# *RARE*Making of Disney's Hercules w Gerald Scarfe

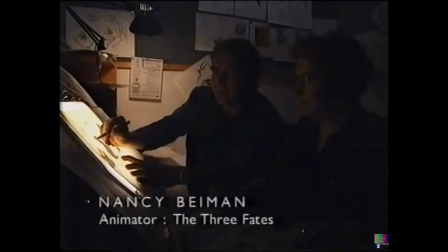well i'll tell you what worried me about these is that they didn't have any construction they didn't have any reality about them although they're grotesque characters i thought they should have some sort of structure behind them and i felt that there was no there was no body within the within this figure here
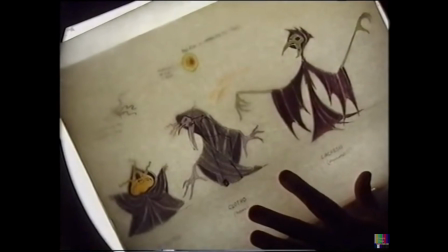you know i couldn't see it looked to me as though they ended at their knees down here in other words um you can see this it
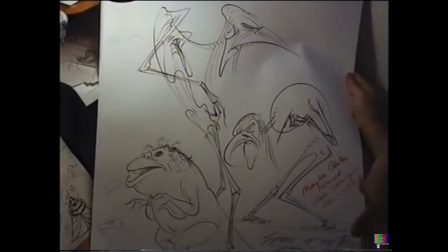looks as though they were that short to me even a little short one you know she should have a little short body with little short legs and
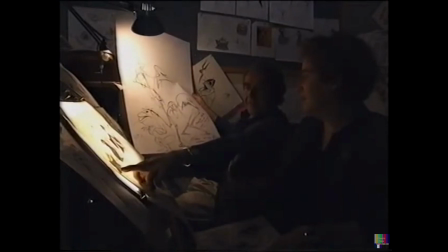not just kind of in nowhere which is what you were doing but it worked out actually that john and ron liked the idea of
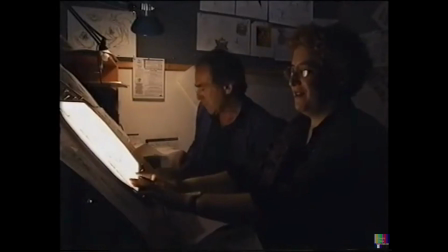not having a body but having volume if you look at the model of the tropo she's actually the most three-dimensional the three and here the the assistants called
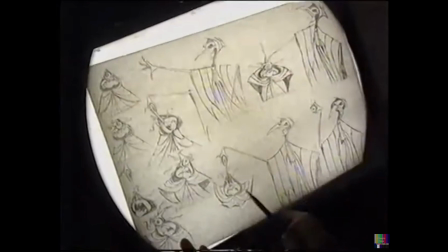me up and asked should she does she have feet and i told my lead
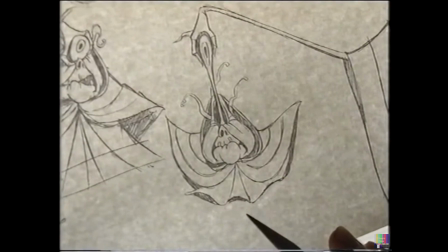gail to say tell them no don't worry she doesn't have any feet they by then had turned into very graphic figures and this was okay by ron and john and they were not human at this point
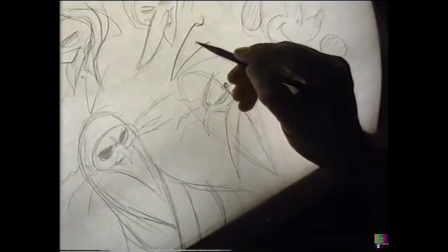i noticed on one of your drawings i think you had the nose of lettuce's
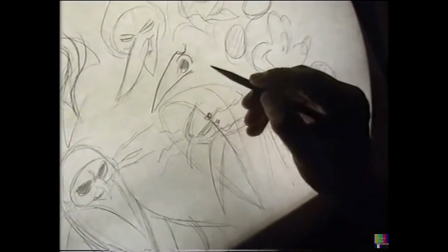somehow like this with the nostril up there like this which looked to me kind of crude that's the earliest one yeah and then
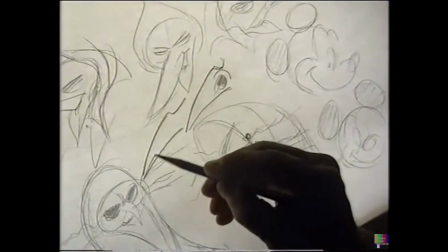i sent back this drawing to you which had the
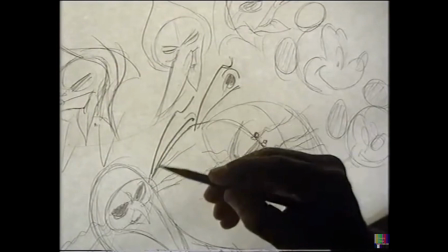nostril following the line of the nose more so that i felt it was more streamlined more
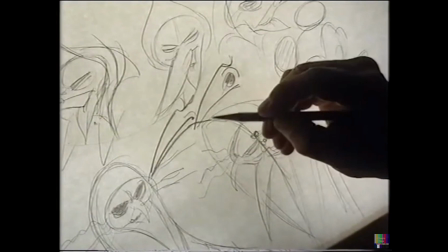elegant because although these characters are weird and grotesque and wonderful i still think they can be elegant they still can have an elegant line we wound up
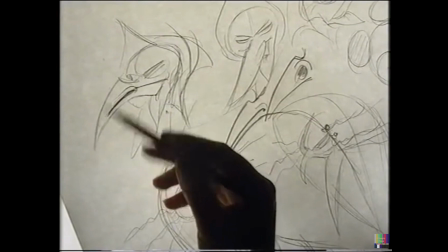with a compromise so that the nostril is very long and following the line of her cheek rather than all the way down to the end of the nose. That was not approved. We do have to please the directors. There's a certain formulaic approach that can creep into your drawing, and I think that was the challenge of Gerald's drawings, was to sort of blast some of the learned habits away from the animators, and I think they embraced that challenge. But it's like anything you do, a series of repetition or whatever, you have a certain muscle memory, and it's just a certain convenience and a certain thing that feels easy, and it's a little more painful more struggle more new muscles have to be developed a certain amount of cartooning i find um grotesque
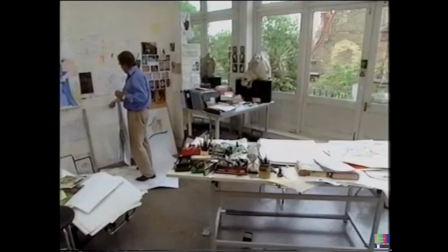i suppose in in the wrong sort of way i mean my drawings are grotesque but i do try and make elegant drawings of grotesque subjects
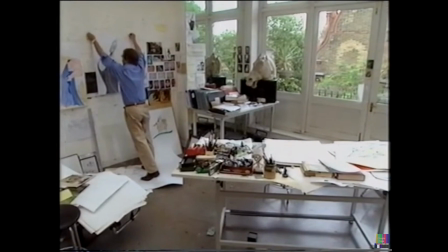as a as an artist working in my studio i i have complete control over what i do whatever comes up comes into my head comes out on the
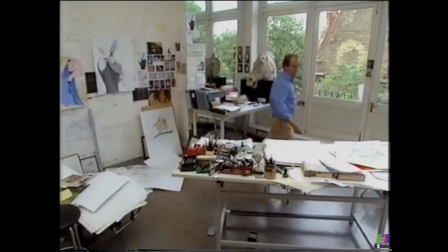paper. Now, when I'm working in a collaborative situation and someone else is interpreting my drawings or designs in the theater, then there's a certain amount of compromise. Obviously, that person who's doing the interpretation isn't me.
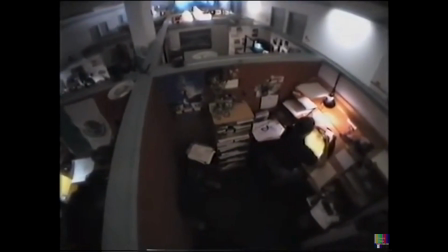Managing 800 people is just not possible. You can't see all those artists. All you can do in that case is deal with the main artists.
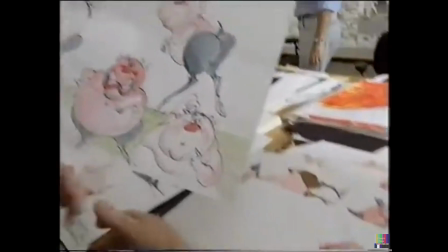These look great. These are really nice. I have to tell you something though we'll never get that in a disney cartoon yeah there are no backsides in disney well you know they have a history of
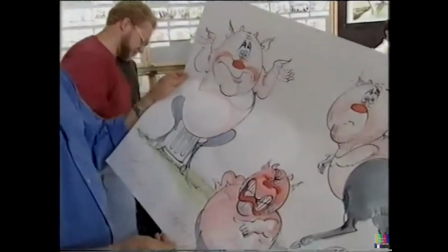backsides in their films but you know this is the 90s we have to be careful so we'll indicate his goatee features a little bit
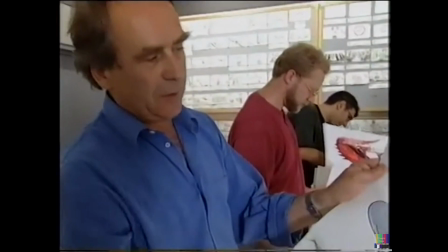more subtly shall we say i was trying to get the sort of danny devito look that's great
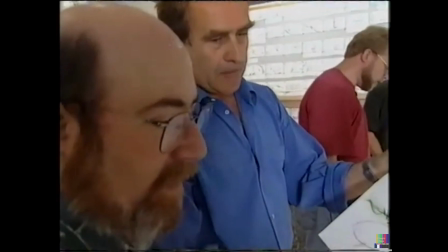i love i love the great graphic shapes you've got going here you
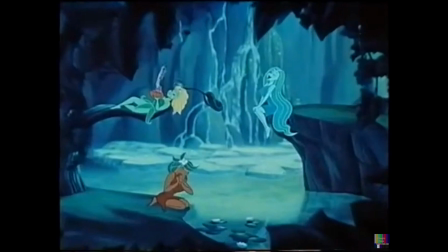sure this is the right place what's